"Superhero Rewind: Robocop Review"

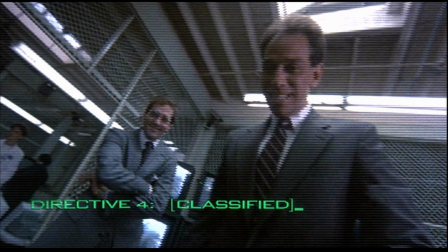Sometimes useful details like this are sacrificed for the sake of the simplicity of the story and one of the movie's own prime directives: less is more. I like not having all that dry information delivered through expository dialogue, but the technology is so intriguing I can't help but want to know more about it.
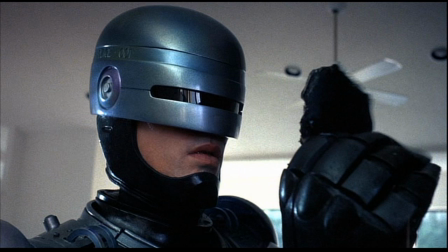Secondly, we're told Murphy's memories are erased, but later Murphy recalls specific, vivid, albeit short memories.
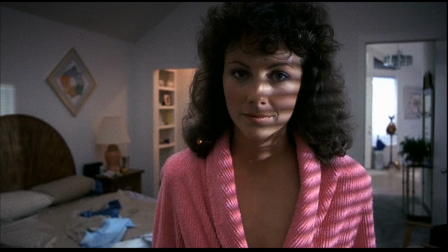I assume the scientists simply failed and Murphy's memories prevailed over the program,
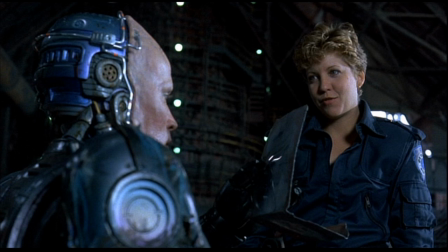except later Robocop tells Lewis that he can feel his wife and son, but he can't remember them.
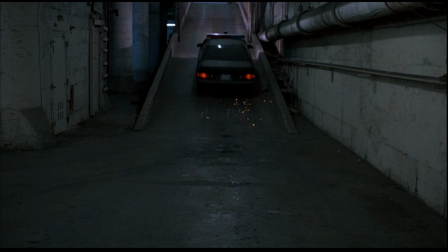I don't know what that means. There are a number of clever hints and clues that Murphy's personality has somehow transcended mortality and is embedded within Robocop's cold titanium husk.
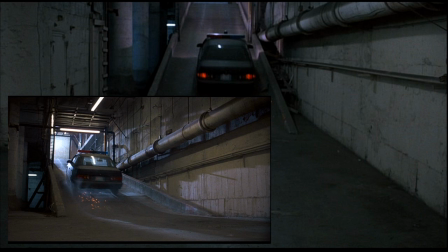When Robocop goes on his first patrol, he sparks the pavement with the back of his car like Murphy did when he first left the station.
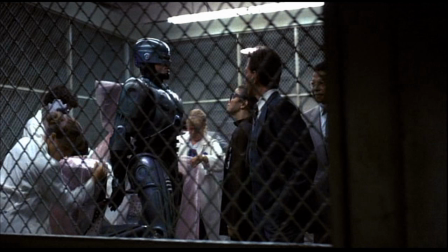It's a sign of Murphy's go-get-em, thrill-seeking attitude. Robocop is completely hard and emotionless on the outside, seems to do nothing but what he's programmed to do, and yet, subconsciously from that moment, we know Murphy is still in there somewhere.
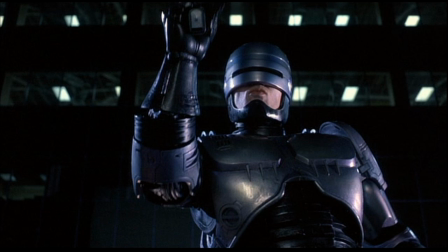Then there's his catchphrase, "Dead or alive, you're coming with me," which he starts using almost immediately. Interesting that that's exactly what Murphy said when he went up against Clarence and his men, given that Robocop's memory was completely erased.
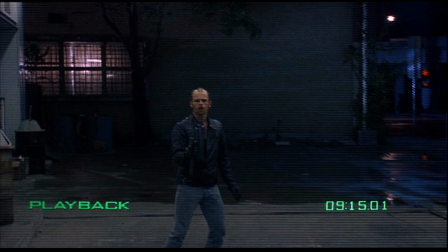And thanks to that catchphrase, one of Clarence's thugs recognizes him, and that starts him on his search for the truth.
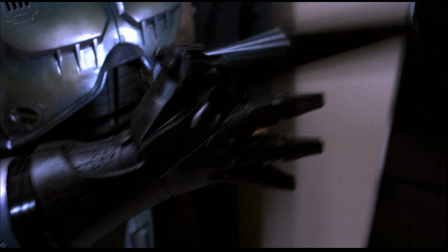He spins his gun like that action hero Murphy wanted to be for his son. It's the classic warning against playing God.
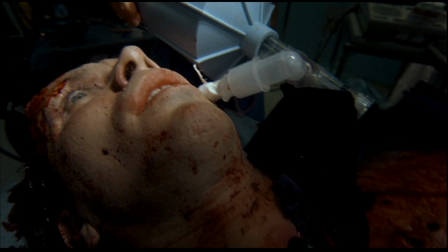Nature wins out over the machine. It's really important that Murphy actually dies and that he's not just an injured man put into a robot suit.
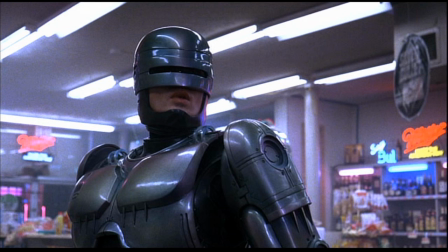That's what really sets this movie apart from other robot and cyborg stories, and the major thematic link between Murphy's personal story and the broader satire.
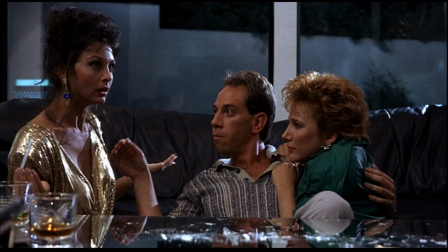It's a tale about dehumanization. We see that to various degrees with characters all throughout the film. Bob is a yuppie who's climbing the ladder of success in the name of crack, prostitutes, the finer things in life.
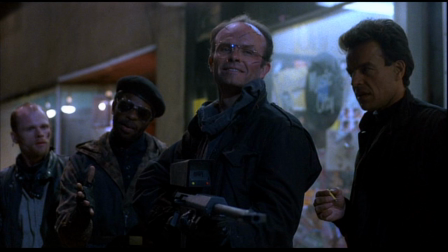Clarence's men are savages who live for chaos, love to blow stuff up, and who murder people for sport.
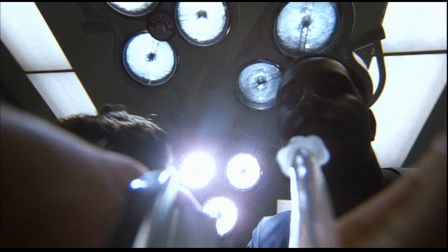The doctors who try to save Murphy's life are totally apathetic and indifferent, not seeming to care whether he lives or dies, and just going through the motions, almost as if they're working on a machine and not a man,
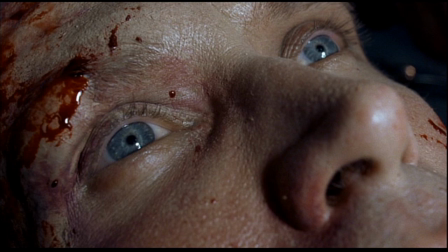ironically before he becomes the blueprint for a machine. What makes Murphy's story so compelling is that he proves to be incorruptible. More than anyone else in the film, he is literally dehumanized, and yet he doesn't let anything or anyone compromise his sense of justice.
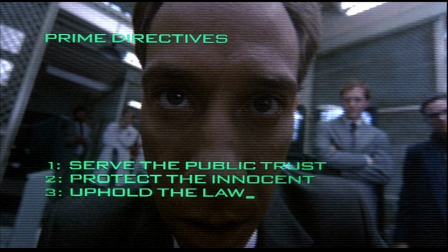It's interesting that his function as a programmed police officer is the one thing he has to help him past that programming and into an independently thinking person again. The 3 prime directives are what Murphy lived by in life, given to him because he's a product whose purpose is being a police officer,
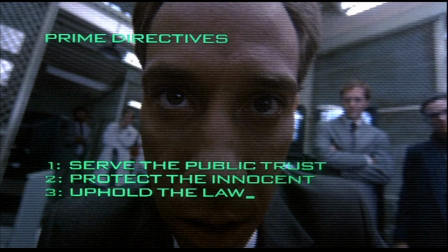not because the men who gave them to him believe in those principles themselves. Thus Directive 4.
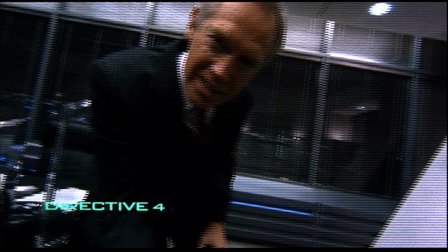Perhaps those directives were so in line with Murphy's ideology that they're what awoke what was left of Murphy within him. I am astounded by how much I care about Robocop,
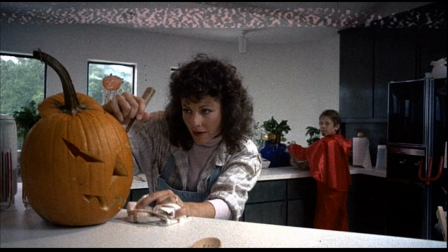given how little we know about him. Usually I'd be crying foul in not getting to meet Murphy's wife or son before he's killed.
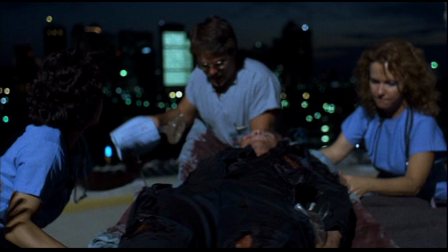How can I understand and appreciate his loss if I don't experience what he's lost along with him?
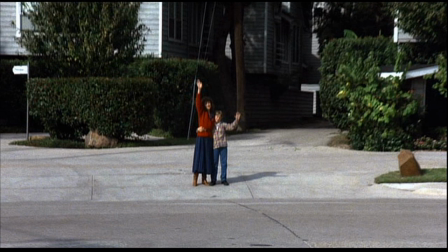But that's all part of the big mystery of whether Murphy and Robocop are truly one and the same. The movie is really stingy about the details at the beginning, but it's not because it's too lazy to fully draw its protagonist.
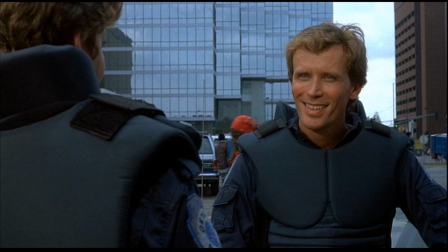Before he's transformed, we see everything that happens to Murphy from the standard third-person point of view. We're distanced from him because once he's Robocop, Verhoeven wants us to experience what it's like to be him.
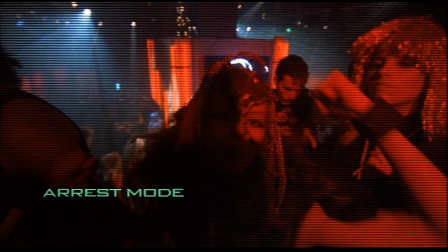A surprising amount of the rest of the film is from the Robo-Vision perspective, and by not having a complete picture of his past, it's easier for the audience to feel what Robocop feels.
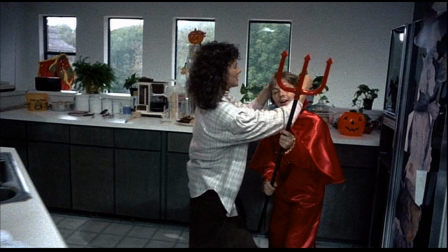So when he visits Murphy's old house and flashes upon memories of his wife and son, we have the same unfamiliarity with them that he does.
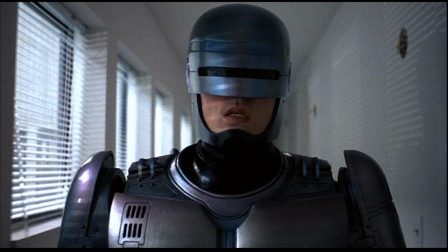We experience his confusion, his loneliness, and his isolation. That's why so little of the story is given to us in dialogue exchanges.
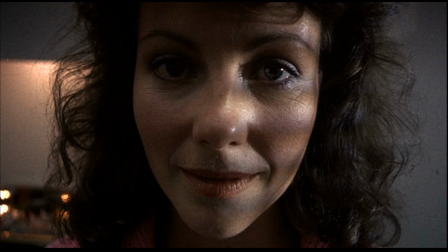It's all about the visceral experience. Verhoeven is brilliant at knowing when to conceal and when to reveal information.